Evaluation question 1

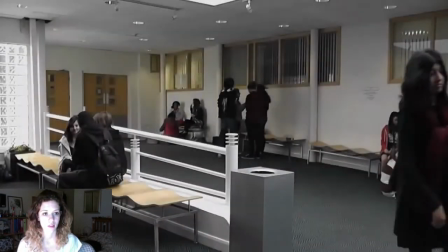[12:24]
In this example, the black phase had been used to show change in the setting.
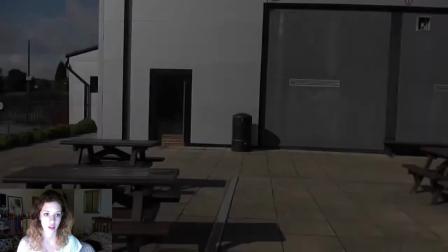[12:29]
In our trailer, black phase had been used to either show a change in the scene,
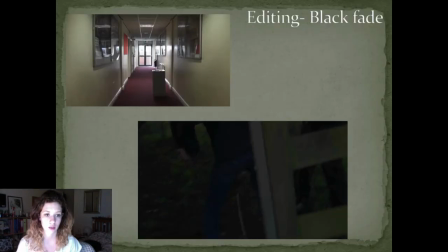[12:33]
such as from the campfire scene to the scene outside the tent, or when the characters are dumping the body. A jump cut can also be used. How? We used a black fade transition that was readily available on Serif and on iMovie.
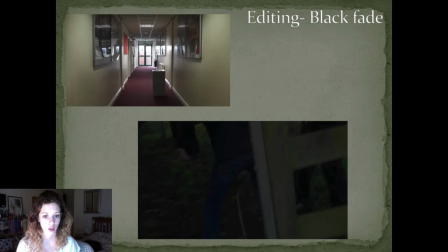[12:49]
Why? This gave the trailer a darker, more suspenseful feel, as the connotation of horror is the thought of not knowing what's in the dark. Effect. This makes the audience feel more tense and disorientated when the fades have been used in the jump cut.
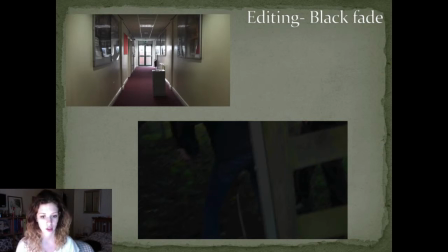[13:05]
For example, when a black fade has been used and the location has been changed.
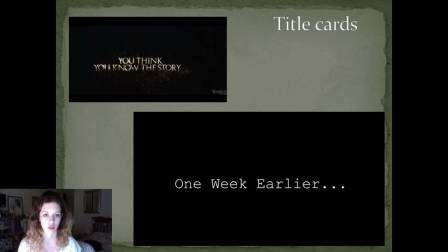[13:12]
Title cards. In the title cards for I Know What You Did Last Summer, they are to the point and easy to read. There are not that many in the trailer, which means not too much of the narrative is told and a lot of footage is shown, as this will draw the audience in.
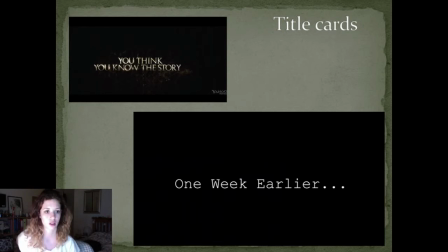[13:28]
In our trailer, we have only used 5 title cards, and this leaves enough of the 2.5 minutes for footage. We have used the continuing glitch effect on all of the title screens, as this adds to the continuity of them across the trailer.
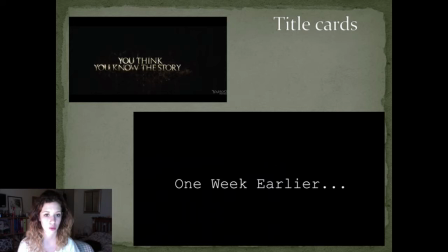[13:42]
How? The title cards help to break up the trailer, which is important as we need the audience to feel like they want more footage to be shown. Why? They help to explain the narrative further than just the footage, which means that the concept is easily understood,
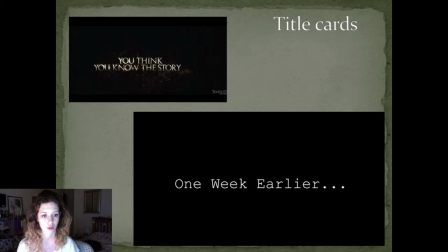[13:57]
which is important as the audience won't want to watch a film that they either don't understand or know what it's about. Effect. This adds this to the suspense and informs the audience about what the trailer is about.
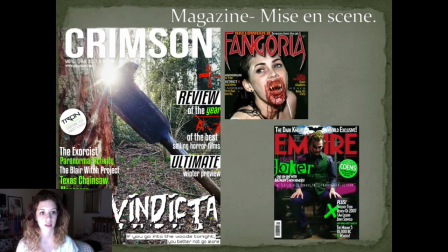[14:10]
Magazine mise en scène. In the magazine front cover for Fangoria, the main CVI is the possessed girl from Jennifer's Body. She isn't making eye contact with the camera, which is unconventional. However, the picture is gory and horrific, which substitutes for the lack of eye contact.
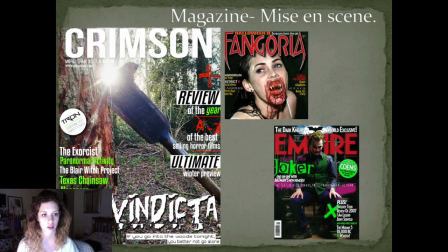[14:29]
For the front cover of Empire, the character in the main CVI is making eye contact with the camera, which is usually a convention for a magazine front cover as it draws the audience in. This is also a colourful front cover, which is against a black background and so eye-catching.
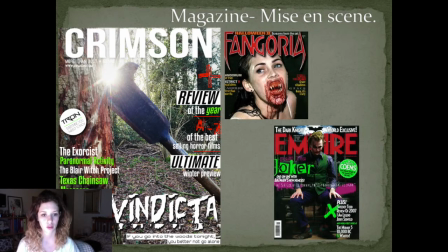[14:47]
In my front cover, I haven't used a character from my main CVI. Instead, I've used a prop that is important in the trailer, as it suggests that this is what the villain uses to kill the teenagers. How? I took the CVI by going to the location where we shot the trailer and dug the axe into a tree.
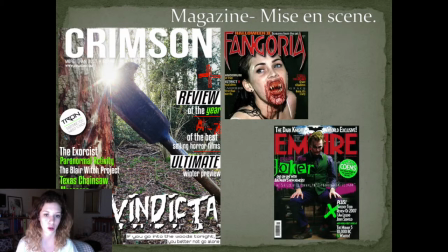[15:07]
This exposed the unusual coloured bark underneath and gave a nice effect, I think. Why? I think this adds to the mystery of the marketing campaign and links to the mysterious nature of the film's narrative too.
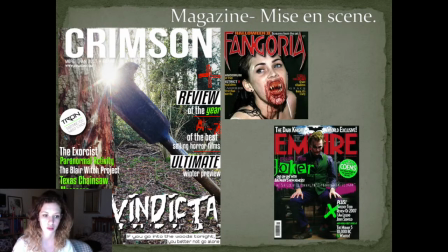[15:22]
The effect. This makes the audience wonder what the film would be about, as a prop has been used rather than a character.
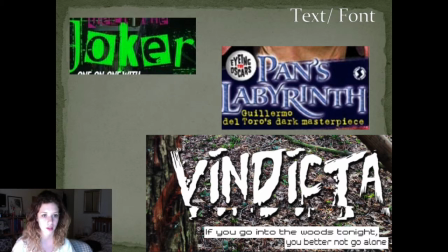[15:31]
Font. For the font of the film on the cover of Empire magazine, the word Joker is in a different font as to it is shown on the film. This is unconventional, as they're usually the same font, and this links all the marketing campaign together.
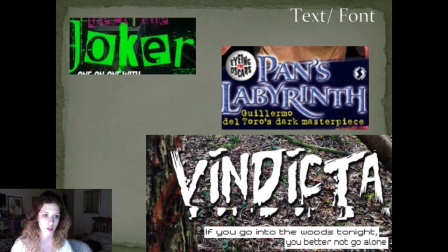[15:45]
On the cover of Fangoria, the font of Pan's Labyrinth is the same as it appears in the film, and other features of the film. This helps to link all the campaign together. On my magazine front cover, I've used the same font, as this seems like a more logical convention to use.
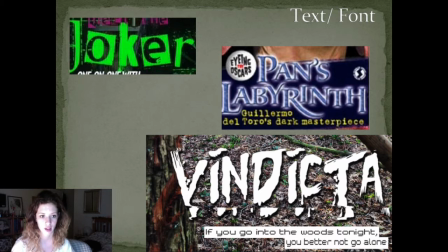[16:04]
How? I took a screenshot of Vindicta that I used in the film, as this is where the glitch is. I paused it, took a screenshot, then removed the background on Photoshop and saved this image. This means that on my poster I can have the exact same picture, so this will help to link all my production pieces together more.
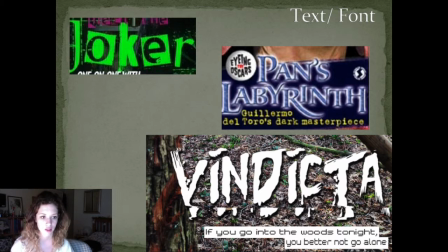[16:23]
Why? I think that this is a more logical convention, as I feel that it's important to reinforce the breadth of the marketing campaign. Effect.